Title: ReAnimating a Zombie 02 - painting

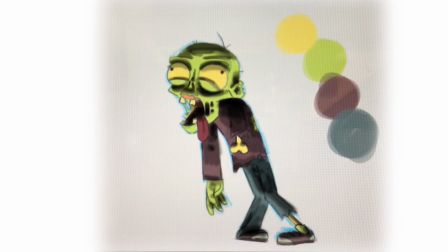(4:10)
It doesn't everything around us bounces light to everything else around us. So nothing is black unless everything else around it is black. Every black that you see around you has a reflection or a hint of a color that's next to it.
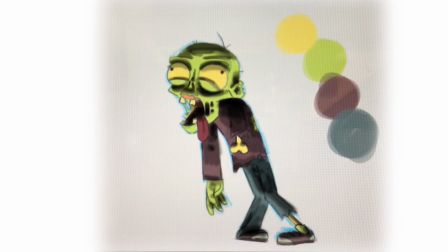(4:29)
Either something that is glowing, something that is reflecting. So black, full on black,
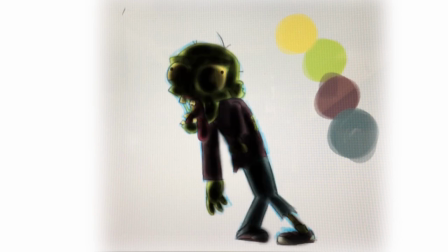(4:37)
just use that for like a shadow character or a silhouette or something that you want to be mysterious and involved in some kind of mysterious aura kept in the shadows to reveal later mystery and all that.
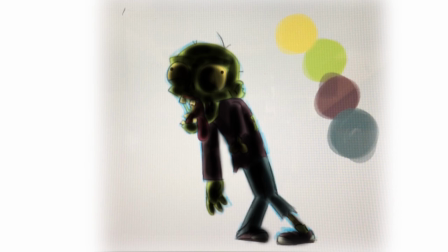(4:55)
If it's not that the case and it's not here, just use other colors.
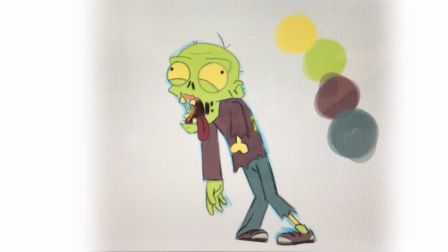(5:02)
slightly off the hue. Like for instance, let's start with the yellow one. With the yellow one, to shade the yellow, let's use orange. Okay, orange is pleasant. It's a wee bit darker, and
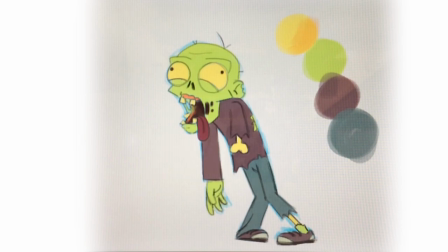(5:20)
it's going to be warmer than if we used black. Like in extremes, we can use black, but not off the bat. Okay, so let's start shading with orange. Okay, here we go.
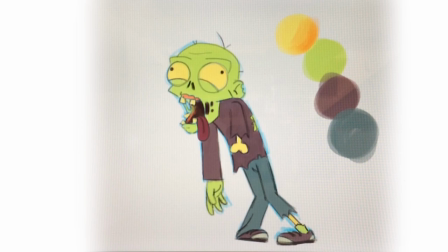(5:32)
That looks nice. Already has a little volume. The smudge of yellow now looks like a ball, which is good. Now let's go for the skin tone and add a slightly bluish green.
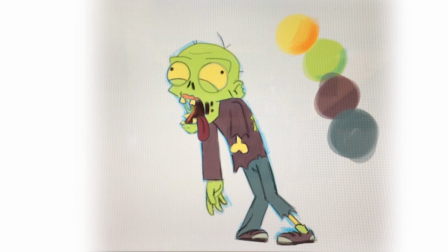(5:48)
Again, you take the base color and you go off the hue. In this case, we go a little to the blues. In the case of the yellow, we went a little to the reds to get that orange. Now we go from green a little to the blues and we get the cyan.
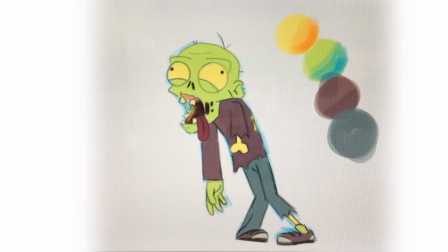(6:05)
And again, it looks good. Now a little more bluish even, and look at that. Now it has volume. That's good. Awesome. Okay, now let's go with this maroon. Let's darker it a bit further. Again, not go for black.
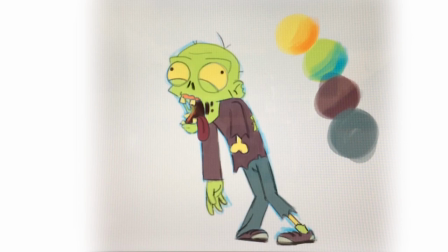(6:20)
Just go with something reddish, something brownish. And it works. Again, volume. There you go. And now let's go for the pants and do exactly the same thing. Again, this kind of look bluish. This gray, it's blue gray.
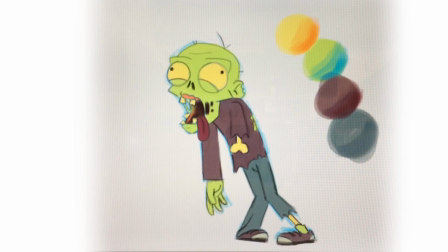(6:38)
So let's again go into the blues, a little darker blues this time. And there you go, volume. Okay, so now to go for the highlights.
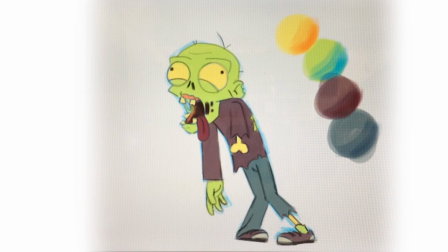(6:50)
The highlights on these, again, do not do the white thing because that will take away all the life. We are going to need a little bit of contrast here to get some life into the character. Again, he's dead, the color scheme is all muted,
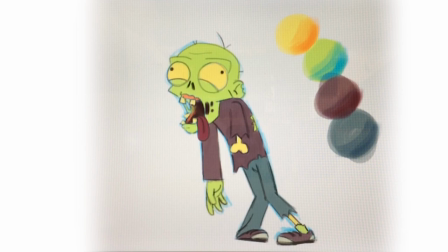(7:09)
but we do need to have something in him that brings him to life and makes him a joy to look at. And a funny character, comedic character, because he's all comedic. And so, let's go again. For the pants, we did the blues for the shadows.
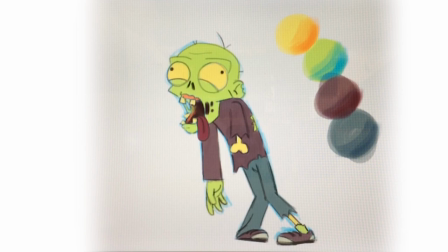(7:26)
So now we're going for greens in the highlights, which works in two ways. It works in making the pants more lively and fakes bouncing light.
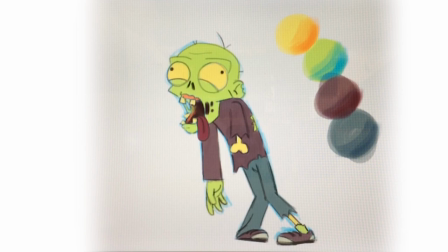(7:41)
Okay, so if the character was a real thing in the real world, light would illuminate his skin and would bounce off the skin to everything around him, including his clothes. So if the light hits his hand, for instance,
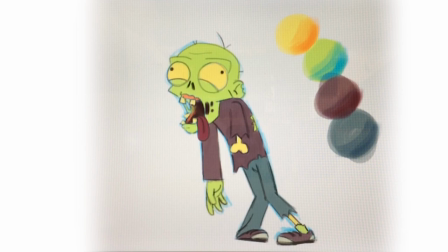(8:01)
that would bounce some green off the hand into the pants. Okay, so if we test that out, and yeah, so there you go. See how that looks? Looks pretty cool.